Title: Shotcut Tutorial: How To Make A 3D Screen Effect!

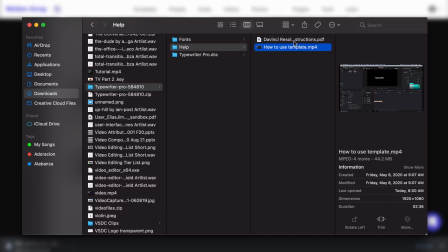(4:06)
Each template also comes with a tutorial, just in case you need some help. Motion Array is also membership based.
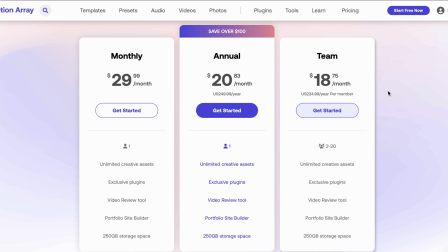(4:12)
That means that you can sign up for a month or a year and boom, you got everything and you're ready to download whatever you want and use it whenever you want to.
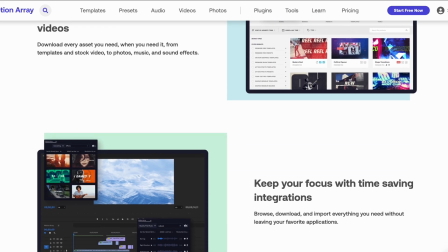(4:19)
So if you want to try it out, you can use my link in the description and try it out for free.
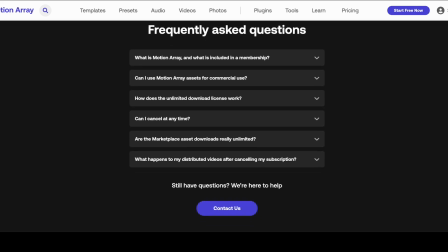(4:23)
You will instantly get access to all the free assets available, and if you decide to register for any type of subscription,
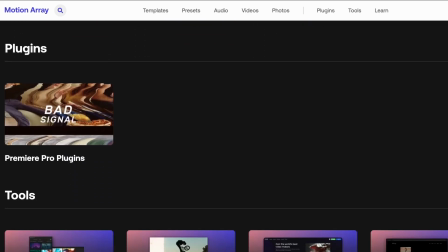(4:29)
you'll be making yourself a favor and you would be supporting the channel. So thank you.
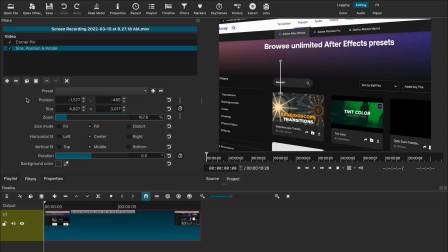(4:33)
Now let's go back and add a third filter, which we're gonna type in gradient. Now this is certainly aesthetics, so you don't have to do this, but I like to add a little bit of effects to the video itself, and I just wanna add some depth, you know?
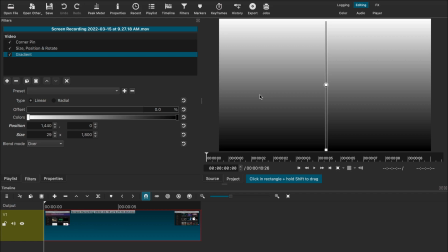(4:48)
So what I'm gonna do here is I'm just gonna change the value so I can make one section darker than the other.
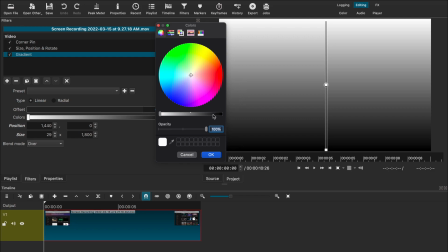(4:54)
And to do that, we're just gonna go to the color sliding tool right here. We're gonna press on the white one, and I'm just gonna switch it to black by using this slider.
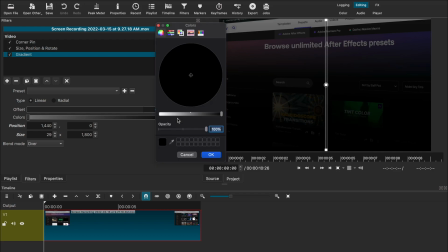(5:01)
And then I'm just gonna decrease the opacity just a bit. And then I'm gonna go to the black value, and I'm gonna switch it to white and decrease the opacity as well.
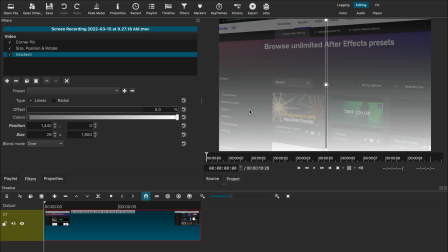(5:09)
So we're just flipping it around. Now it's time to redirect the gradient. So for the position values, these are the numbers that I used last time.
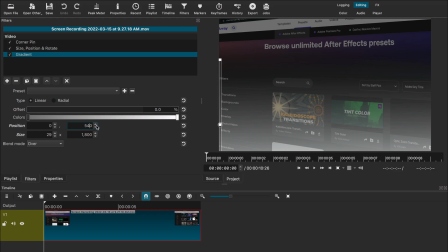(5:17)
So I'm just gonna switch it up so we can have the gradient going horizontal from dark to light. And if you guys wanna copy these settings, you're more than welcome to.
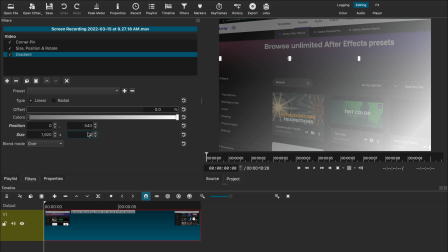(5:24)
And just remember that you have to do some adjustments when it comes to the opacity.
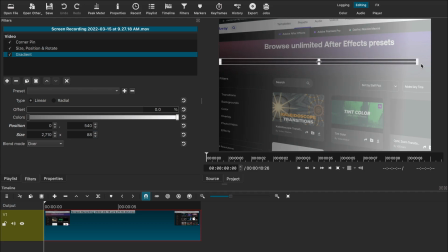(5:27)
But you can also adjust the gradient and how it shows on the frame just by going to the preview screen and just messing with these little handles. For the blend mode, we're gonna switch it to overlay so it's not too obvious. We just want it as a subtle effect.
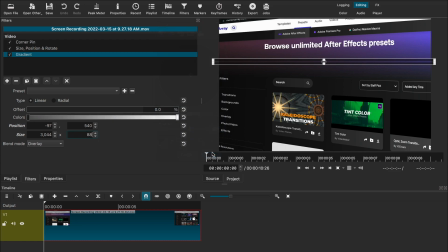(5:40)
And we're just gonna go back to the color slider and adjust the opacity until we get the result that we're looking for. And we can go back to the blend mode and just make it as normal so we can see where exactly the gradient is going to lay over.
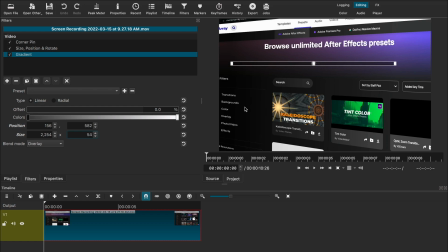(5:57)
And we can switch it back to overlay. And as you can see the difference if we turn on the gradient and turn it off as well. And like always, if you want to save this preset, now is the time to do it. Now the next filter that we're going to add, again, is just aesthetics and you don't have to do it.
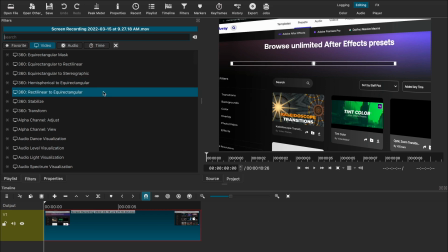(6:11)
I just like to add some effects to this video clip. And we're going to be looking for a mask filter, specifically the mask simple shape. Now what we're going to do is we're going to apply a mask to a portion of the video because we're
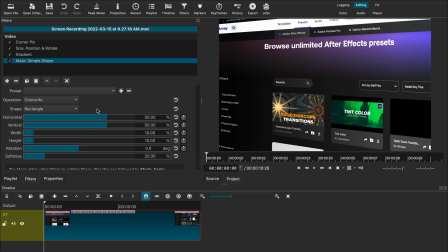(6:23)
going to be adding a few more effects to create a blur further down the perspective of the video. Now these are specific settings for the mask that I found to work for me in this particular video clip. Now you're more than welcome to copy these settings, but you need to know that we're going to go back and forth adjusting these settings for a perfect fit.
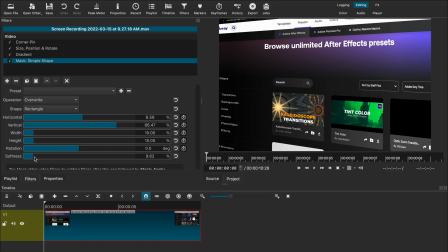(6:40)
And as you can see, I'm adjusting some of these values, like the horizontal, vertical, softness values. But now that I got it somewhere where I want to, we're going to go back and add the filter for this effect, which is going to be a blur.
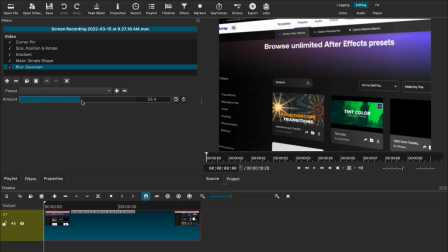(6:54)
Once we add the blur, we can change the amount so we can see how it affects our video clip. It's affecting the blur to the whole video itself. Now, what this mask is going to allow me to do is just place the blur in a specific part of the video, like I mentioned before. I just want to add the illusion of depth by applying this filter on the far side of the video clip.
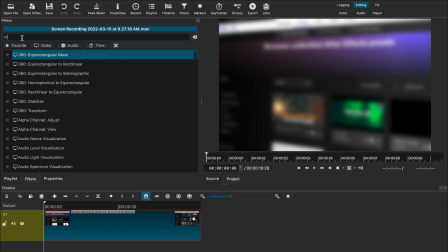(7:11)
Now, in order to do this, we must first activate the mask. So we're going to go back and type in a new filter called Mask Apply.
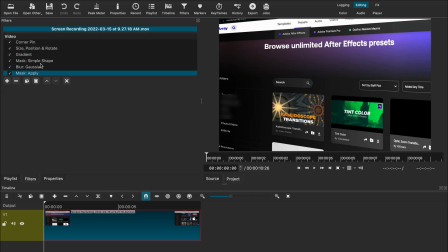(7:19)
As soon as that filter is added, you can see that the whole blur is only concentrated on a small portion of the video. It's pretty hard to see, but I'm going to do my best to show you. Now, this Mask Apply filter just turns on the mask that we just made earlier. So we're going to go back to the mask simple shape that we've added before, and now we're going to mess around with the values.
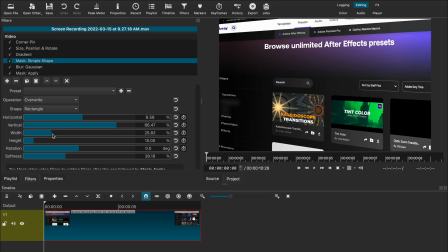(7:38)
I want to add this sort of rectangular shape to the far end of the video just to add this illusion of depth like I mentioned before, and just blur that part out just subtly. So I'm adjusting the vertical, the width, the height, and the softness of the mask.
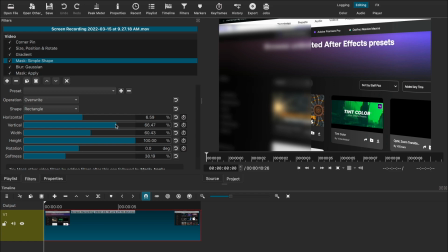(7:52)
Now this is going to take a while, but you can follow along and copy the settings, and I'm going to show you the final result once I'm done messing around with these things. And this is how it's looking so far. We have a pretty subtle blur, and we can always increase or decrease the values of the blur as well as the mask itself.
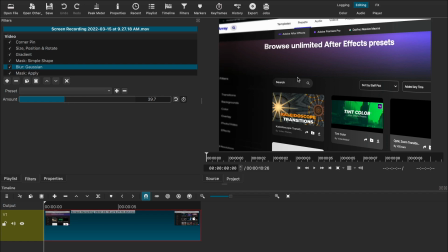(8:11)
But these are the essential filters that you will need to make a 3D screen effect like this one.